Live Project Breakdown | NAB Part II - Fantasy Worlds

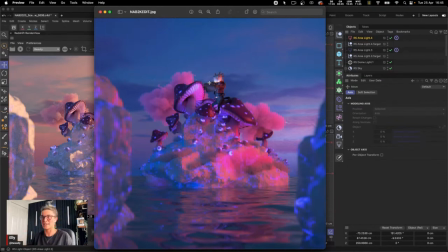(46:57)
And so the next step of my lighting is to then begin to add area lights in the areas that need to have that extra lighting. So for example, I've positioned an area light on the scanner facing him,
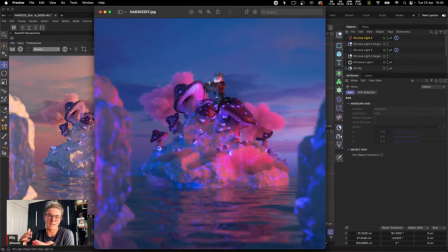(47:13)
made it really small, reduced the intensity down to something like 10, and I made it a purple light. And what that's doing is it now looks like the scanner's on, but it also highlights the character a little bit more. So it draws our attention a little bit more to him.
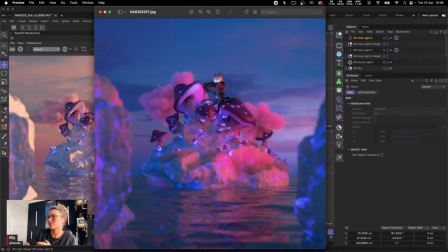(47:29)
And then I also, in the middle section, so inside of here, I just threw in another little area light. Again, reduced the intensity quite down to maybe like 10, made it sort of a light pink color.
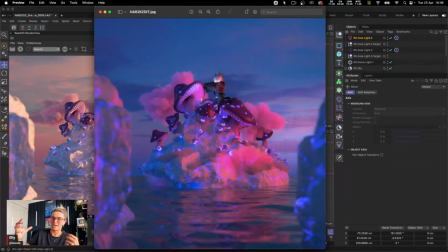(47:48)
And that just worked to, again, brighten up the hero character and brighten up that dark area that I found inside of there. So I wanted to draw the intention of the viewer to that particular area.
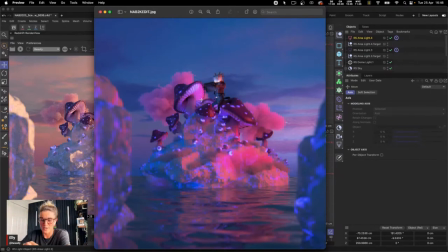(48:03)
And so when it comes to doing that part of your lighting, think of the things that are in your scene. Think of the things that you need to cast light. So if you have like a TV screen or a window or a street light, all of those things will need to have area lights on them.
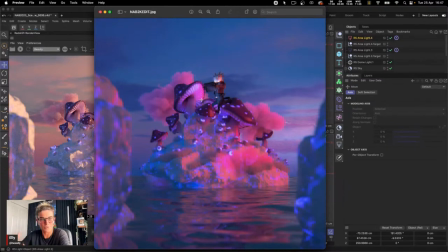(48:22)
And then that will work again to help create some realistic lighting. And it will also help to highlight particular areas in your scene as well, like in this case, our character.
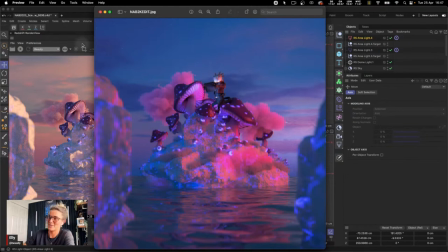(48:35)
So that was the whole process of the lighting. It was actually pretty simple if we sort of like look at it and break it down.
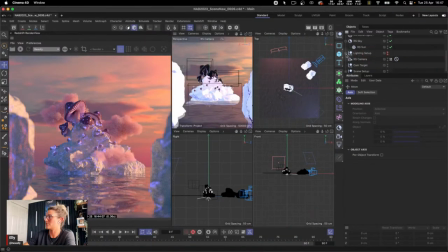(48:44)
There was, if I just sort of show you, this was the final setup. If I can just grab that. So this here was the entire lighting setup. So the sun and sky, the dome light,
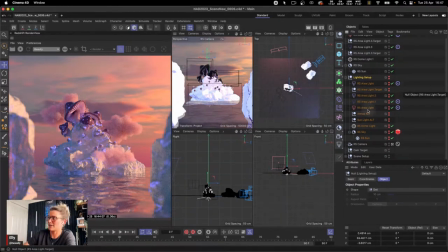(49:02)
the two area lights for the atmosphere and the sunlight, and then we have our two target tags, and then those two area lights I just told you about, the one that is the scanner, and then the one that is that middle section. That was it. That was the lighting behind this. And I found it created a really nice aesthetic.
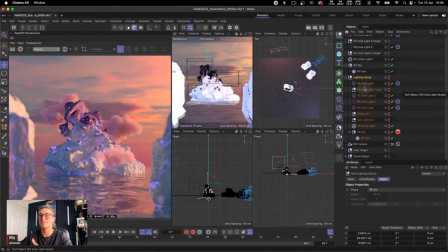(49:19)
I really liked how the colors were coming together on this. But really quickly, what before I move on to talking about the textures, sort of in line, when it comes to lighting, when it comes to texturing,
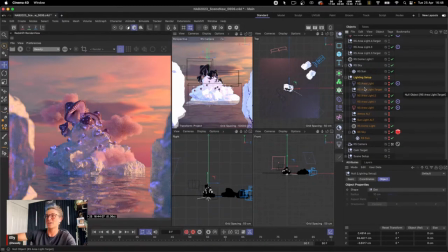(49:35)
bear in mind that if you have light textures in your scene, so in my case, relatively light, the rocks and the water and even the mushrooms to an extent are quite light and bright colors.
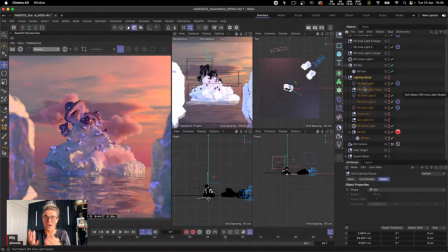(49:53)
What that means is that is going to help enhance and add more light bouncing. So it's going to work with my lighting here, and it's going to create even more lighting.
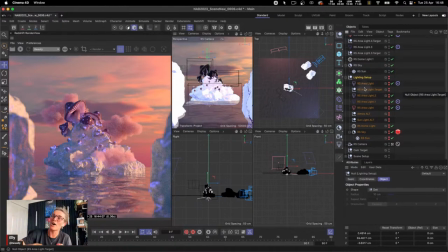(50:07)
It's going to create more bouncing around and everything will be nicely lit. If I had darker materials, so if I had dark rock, if my water was actually like a landscape instead of a reflective water, what it's going to do is that light is going to be absorbed and it's going to bounce less,
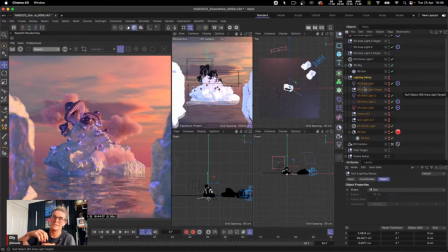(50:26)
and therefore my scene is going to look darker. And so bear in mind, your lighting and your materials will work hand in hand together. This is why you'll find many artists will do materials first, then they do their lighting, or they do their lighting, then they do their materials.
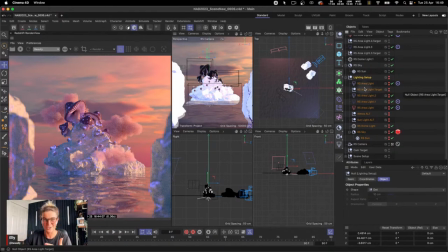(50:45)
But whatever way you do it, the chances are you may have to come back and do some tweaking. So I did my lighting first, I then did my materials, I then adjusted and customized my materials, and then I went back and tweaked a little bit of my lighting just to make sure everything matched.
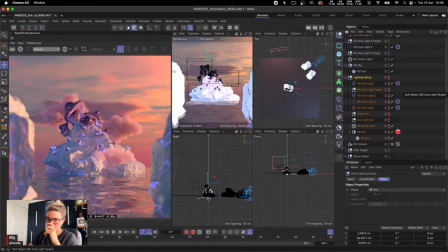(51:04)
Cool. So I'm just having a quick look through the chat.